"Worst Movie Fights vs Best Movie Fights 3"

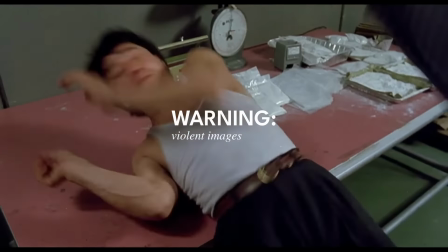This is Worst Movie Fights vs Best Movie Fights,
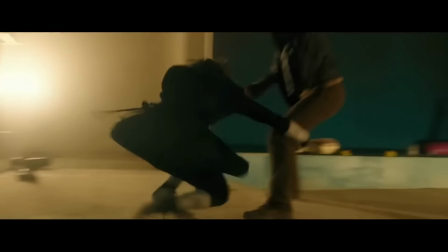where we pit the best movie fights against each other so we can find the best ever movie fight.
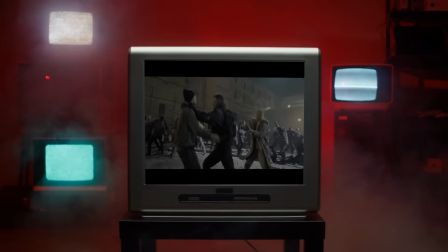This time we're going to pit two titans of martial art movies against each other with Jet Li against Donnie Yen.
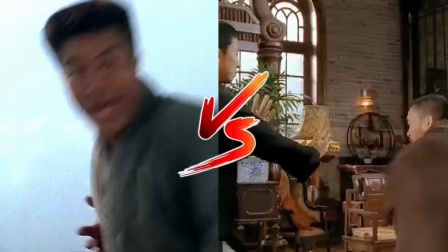Fist of Legend vs. Hitman.
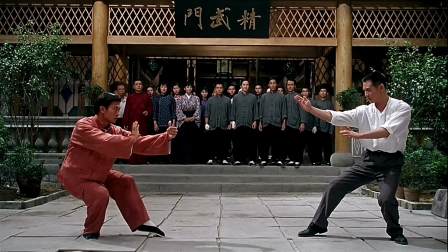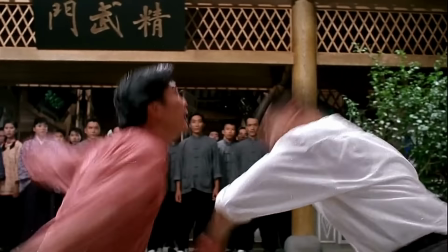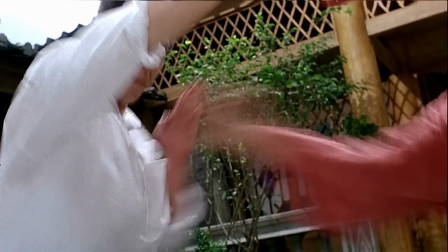fist of legend is full of gloriously inventive fights and maybe that's because of this guy who i've spoken about before he's worked on the
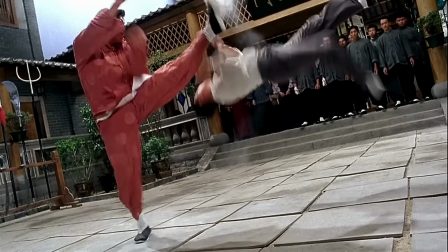matrix kung fu hustle and this excellent movie now if you know my channel you know i
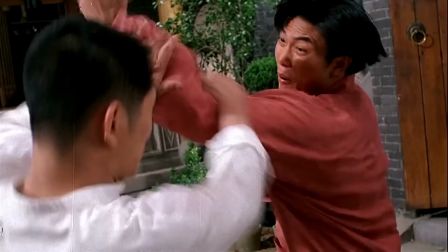love reaction shots they really can enhance the scene if done well and
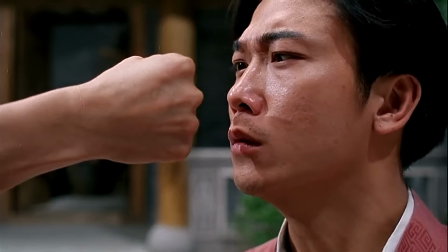they lend another layer to a fight scene and this scene is full of them in this instance they They
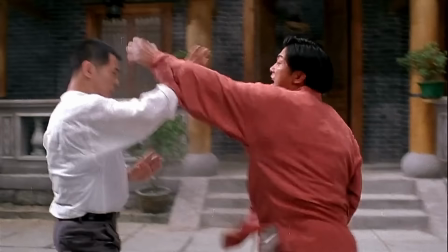also add to what is already a delicious piece of choreography and wire work.
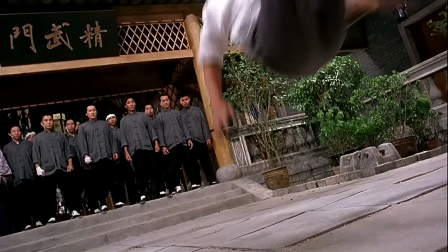This film was made in 1994 so this is prime Jet Li and he looks it.
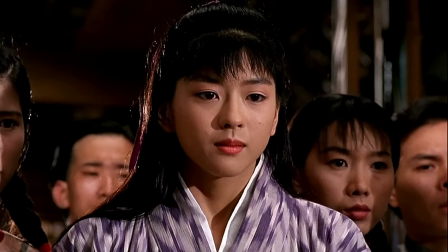He is quick, agile and acrobatic. This is great.
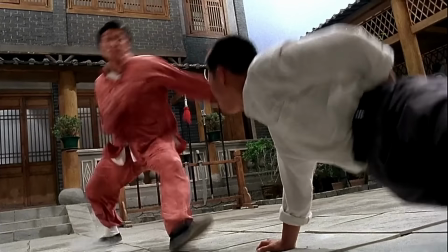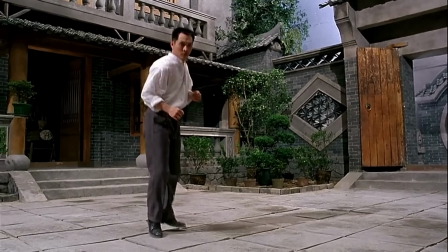Now as you can probably tell the speed of the footage has been cranked up but it works really well.
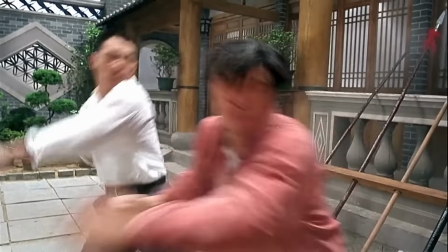Most fights do this because you know if you were to watch a fight normally in the street it
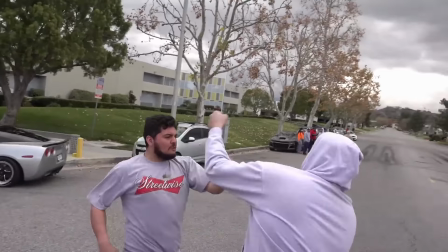would be a bit like this but we don't want it like this we want it like this
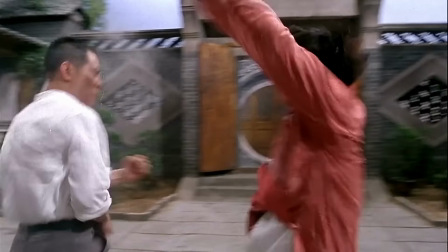does this remind you of anything
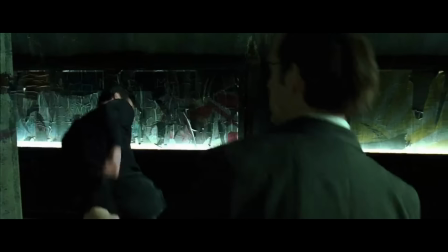with this dusty aesthetics on the clothes and the ground as well as its angular impacts
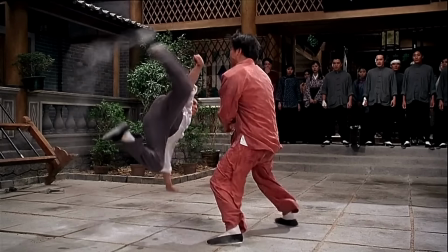and this is spectacular in
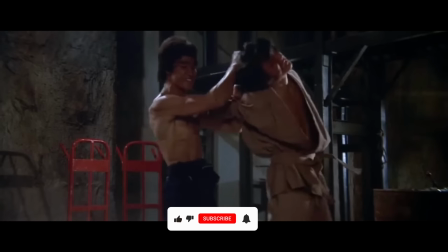volume four of bad movie fights versus good movie fights i asked you guys to tell you who the best was jackie chan or bruce lee so many
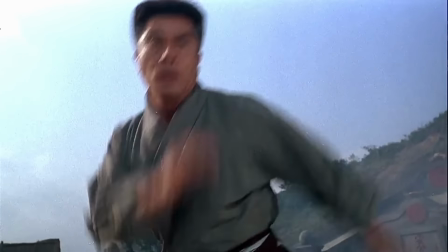of you said jet which wasn't one of the answers available but it did
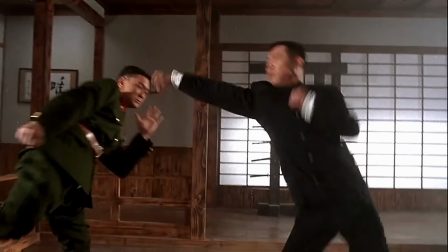show me that there is a huge love for him and although he's not been present for a
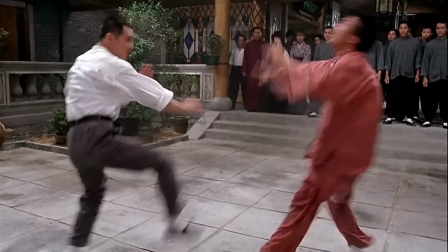while in the industry his work lives on this film is him
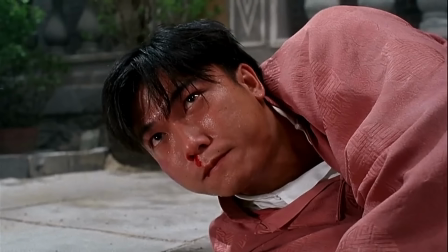if not at his best close to his best it's brilliant
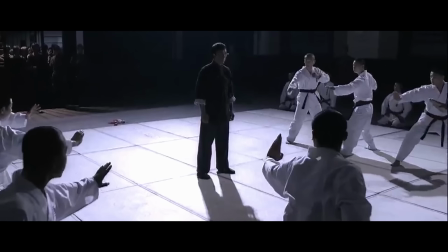another name which was thrown in the comments is this guy
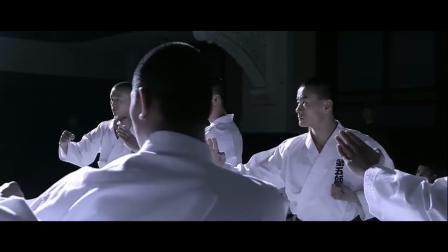Ip Man is the 2008 classic about Ip Man, the real-life figure who had a hand in the development of Bruce Lee.
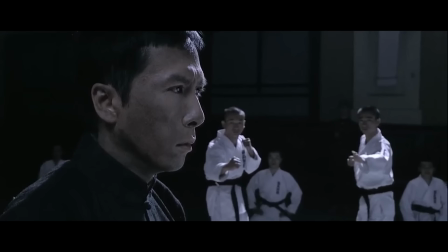Many attribute him to being one of the most important figures in the history of Asian martial arts.
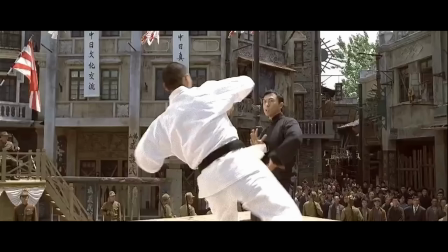And this scene is the final battle in the film. Again, we have reaction shots.
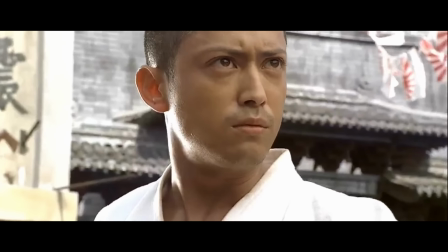What I really love about this scene is that the reaction shots mean so much.
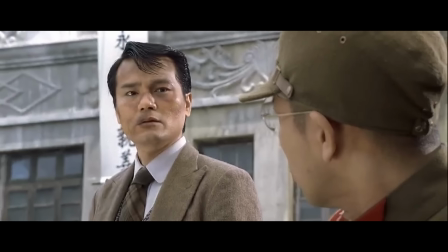We have two opposing sides the japanese soldiers and the captive chinese
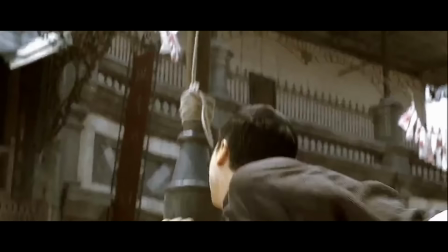citizens so already we have a clear story not to mention this little
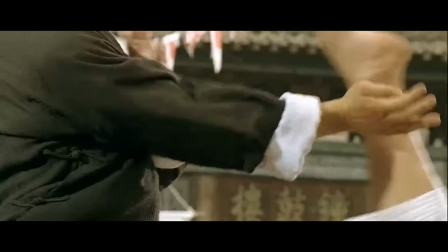shot of the concealed gun which again adds to the drama we also
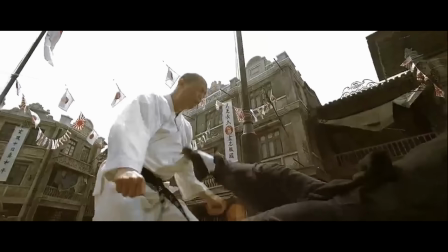have wire work in this scene too but it's way more sparse ibman is a movie that
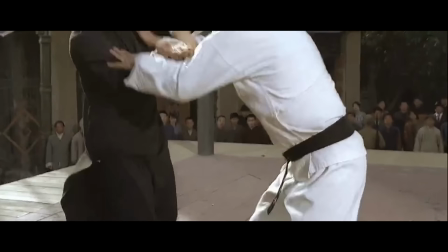is going for something more realistic than fist of legend dunny yan is really
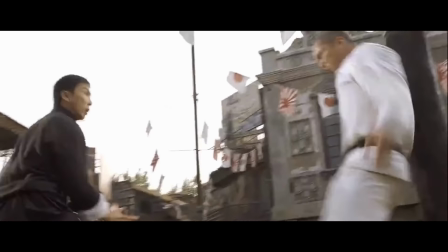great in this film if we were picking the best between jackie chan bruce lee jet
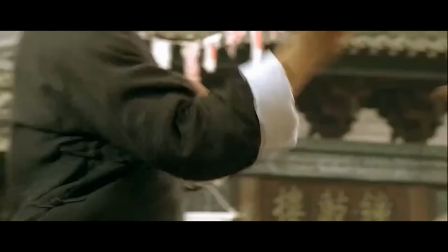lee and dunny yin then when it comes to acting donny easily
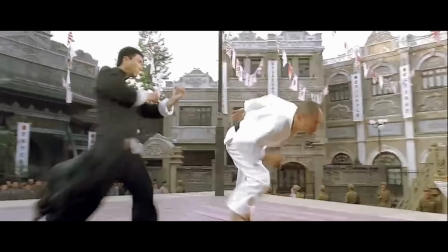wins he's played such a variety of roles across his whole illustrious career
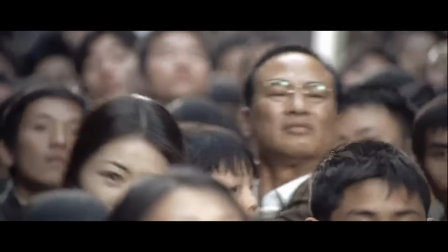and this film might just be his best performance even here in
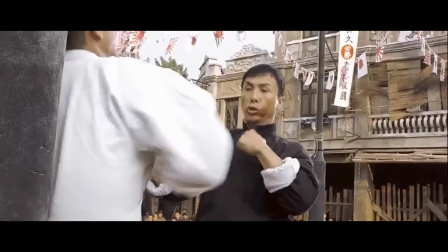the fighting his acting really shines through we understand his convictions
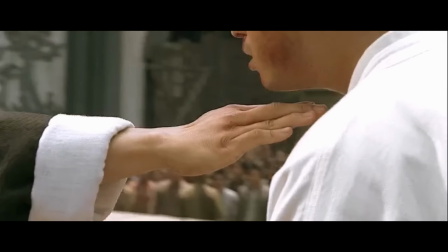and his emotions and this is complemented by the
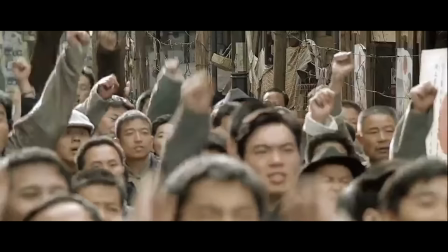director and just as we breathe a sigh of relief we